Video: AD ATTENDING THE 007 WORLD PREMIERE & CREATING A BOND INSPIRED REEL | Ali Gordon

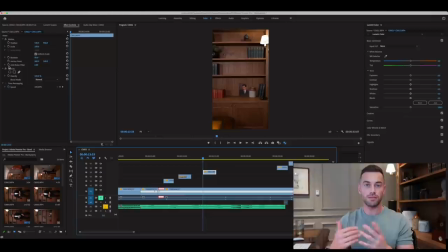1213s
I'm not going to go into too much depth, but essentially you're layering clips on top of each other and exposing layers underneath using a masking tool. So today what we did was we had the base clip of me sitting down with no props around
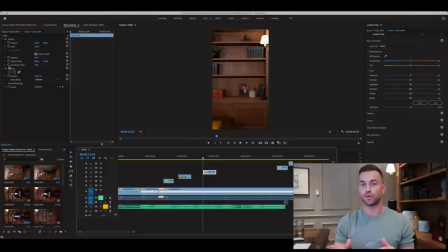1229s
me and I was clicking my fingers and looking around every click at different areas on the shelves around me. Then we filmed obviously the second section, which were the props being put into those locations.
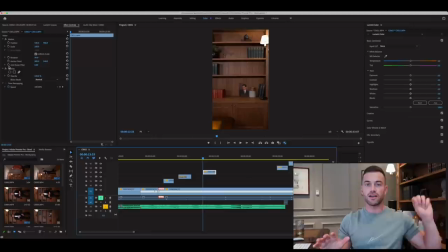1240s
We're going to take that original clip of me sitting there and we're going to mask behind that layer the props appearing around me and so to do this we're going to put each separate clip with each prop and we're going to put a mask tool onto that clip by selecting areas using a
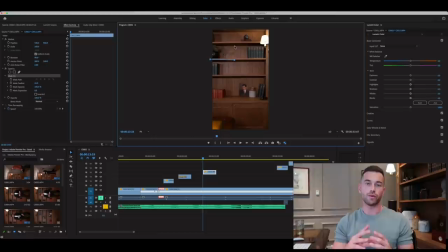1258s
draw tool. Now you can use shape tools which you'll see are on the software as well but for the purpose of this video we wanted to use the draw tool and we drew out the area where we wanted to expose the clip we then had the ability to be able to play around with the
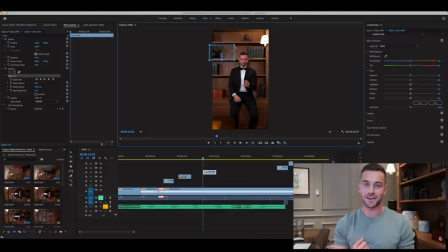1272s
amount of fade and blur that was around the edge to try to make it more seamless and of course like with all framing or at least most of the time anyway we then had to implement a key frame per frame to ensure that if there were any crossovers of those layers that we
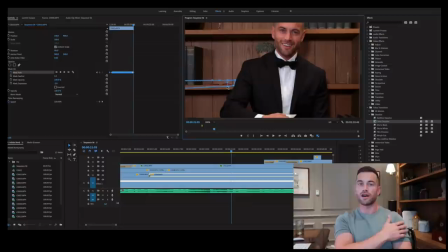1288s
were moving the frame to flow so for example where the poker chips were dropped you'll notice that I'm moving my arm and my shoulders covering over where the poker chips are behind me so i had to move the key frames around those poker chips to move with my arm otherwise of course the
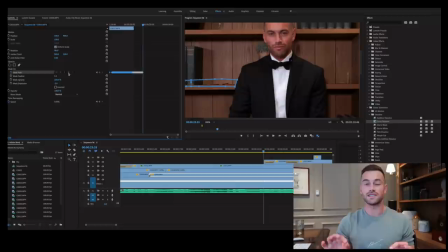1305s
poker chips would then overlap and you would see some of the shelf and the chips over my shoulder which would completely give away the video and that's not what we want to do we want to make this look as authentic as possible we stuck a mask tool on we then adjusted the key
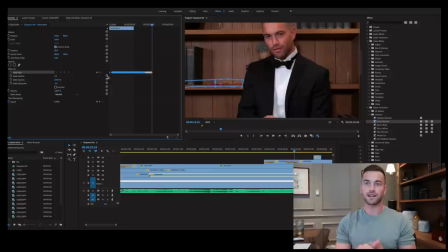1319s
frames to each frame without going into every single issue you might face when masking a couple of the problems that we had to make some very minor
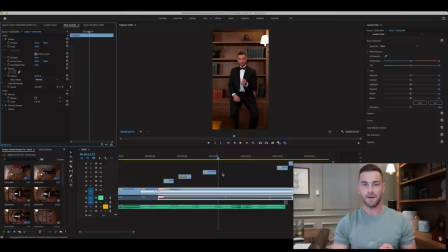1328s
tweaks on were colour light and in one instance you'll see i'll actually show it somehow the plant had moved where the martini glass oh i know how because i chucked the olives and hit it that's why i moved it didn't i when i chucked the olive and so the plant had
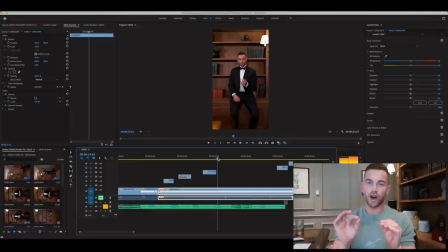1342s
moved which meant that when we masked it you had plant originally in one position and then after it had been hit it was in a new position where
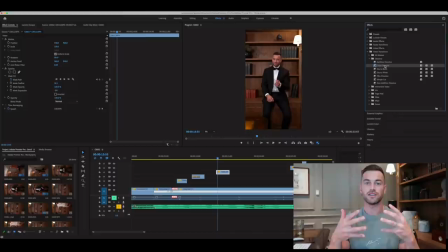1348s
i finally got the olives into the glass i needed to use a tool which is in effects called cross dissolve now cross dissolve essentially blends two clips together over a customized period of time and the reason why this is such a great tool for this purpose is it was able to very slowly
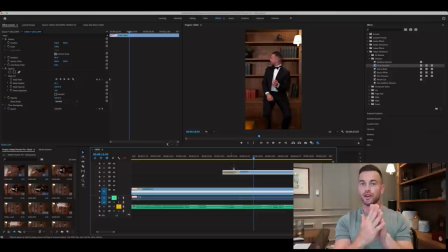1366s
change the position of that plan without it being really sharp and noticeable to the audience before i casted the eyes of the audience to that area of the frame I softly blended in the new location of that plant then cut in the clip of the martini glass appearing and that is just the
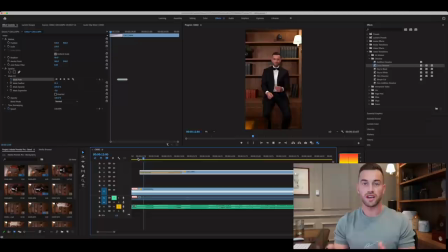1385s
use of one of the effects that's inbuilt into Adobe Premiere Pro that can be utilized to your benefit and it gets you out of sticky situations like that one.
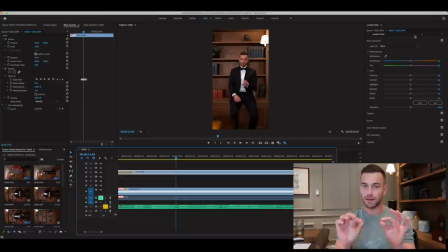1393s
Now the second change that we made of course was just to tweak the light and the color balance of the clips because as I mentioned cameras like to auto white balance it might be a little brighter for outside that gets through the edges of the curtains or through the door which means you
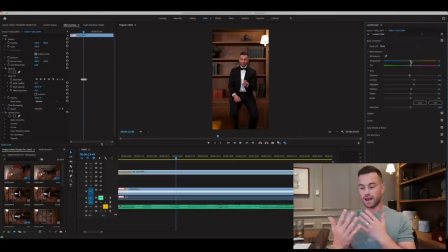1408s
have to make some small light adjustments and so I went through each clip and just made some very minor changes just again to try to make those layers be as seamless with one another as possible. So I guess during this edit masking was like the primary tool that was used to make this video really come to life.
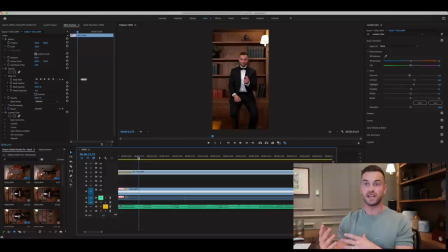1426s
It didn't finish there. Once we had our music track in, our clips all masked in and everything nicely blended together, it was time to really take that video to the next level and add some sound design. One of my friends is actually a sound technician and he does the most insane sound designs.
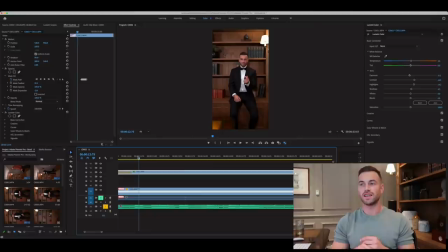1444s
I'm just in awe of some of his work. It's absolutely incredible. So I feel a little bit bad and a little bit of a cheat saying that this is sound design. I'm just adding a few sound effects, which is absolutely fine.